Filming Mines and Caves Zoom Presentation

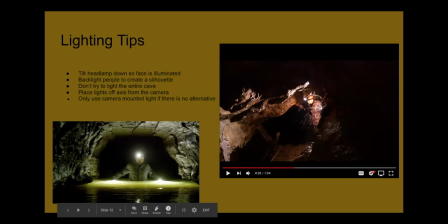So you wouldn't really even see this dripping water if you didn't backlight it. It would just kind of blend in with the surroundings.
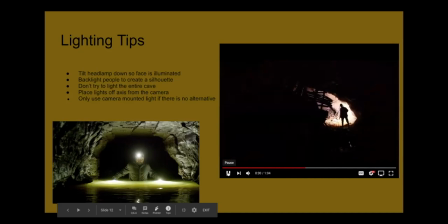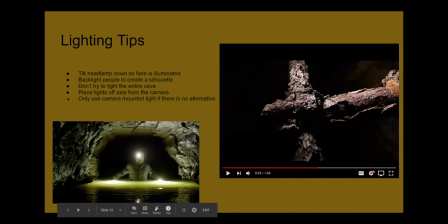This is another shot where the lights are held at an extreme angle to the to the object in the frame to highlight all of the nooks and crannies. If you had like a light just shining on it from the front you wouldn't see all of that.
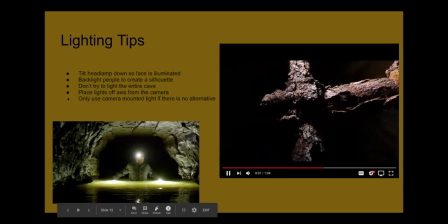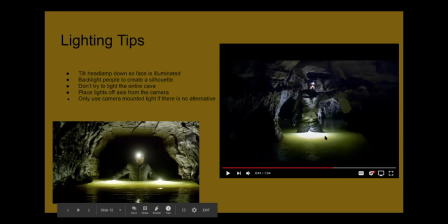And this is an example where I'm using some of the underwater lights to create like a nice glow. So Mark is standing in the water with two underwater lights to create a glow so you can see all the details on his jacket. He has this headlamp facing down so you can see his face and he's also backlit
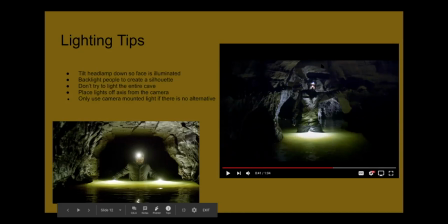with a light shining behind him to illuminate the cave behind him.
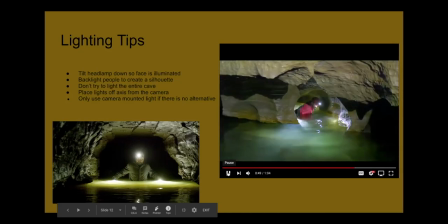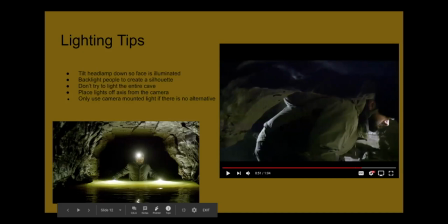And then this shot here is actually just using the lights that the people are holding, but I'm shooting it with a really fast lens. So in other words, a lens with a very low f-stop one that lets a lot of light in so that we could just use the natural light from their headlamps and it still looks pretty good.
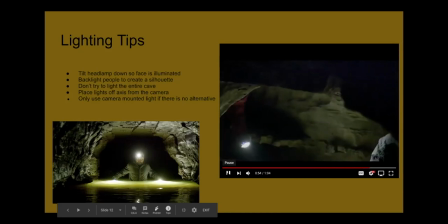I didn't have to use any extra lighting to get this particular shot.
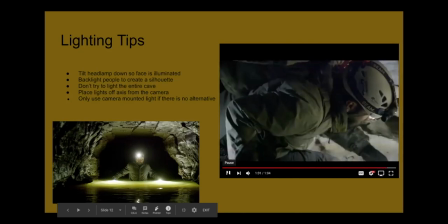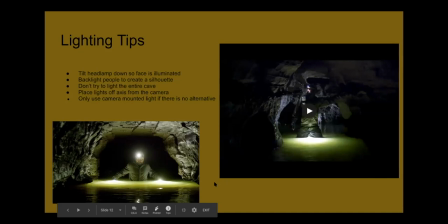Okay, so those were some examples of how I light the mines and caves.
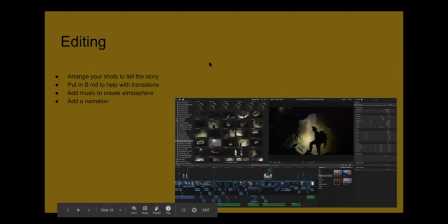So then once you've gotten all your shots, you can edit together your film. And this is where you'll be really happy that you got all of the boring and mundane shots like, you know,
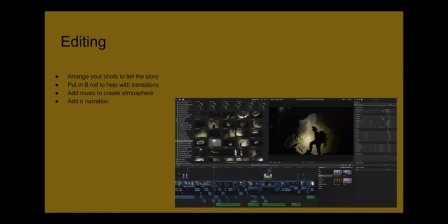gearing up before you go into the cave, crawling through tight tunnels where you don't really want to take your camera out because you don't want to get it wet. Well, you need all those shots in order to tell a compelling story so as long as you got all those shots and also got b-roll to transition and to
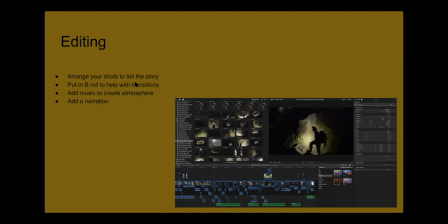illustrate um close-ups you can put all of your shots into the editing um program and uh start creating your film and you'll want to use your b-roll to help with the transitions so you'll you'll put those in.
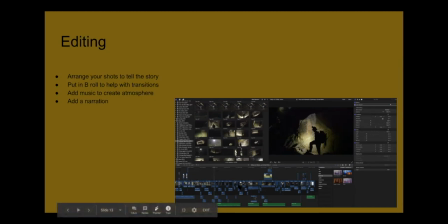Um, you want to add some music to create an atmosphere to kind of get your viewers in the, in the mood, um, to create a feel for your film. Um, you'll, you may want to use some of the audio tracks that you recorded to fix some audio problems, maybe where someone was talking where you didn't want them to.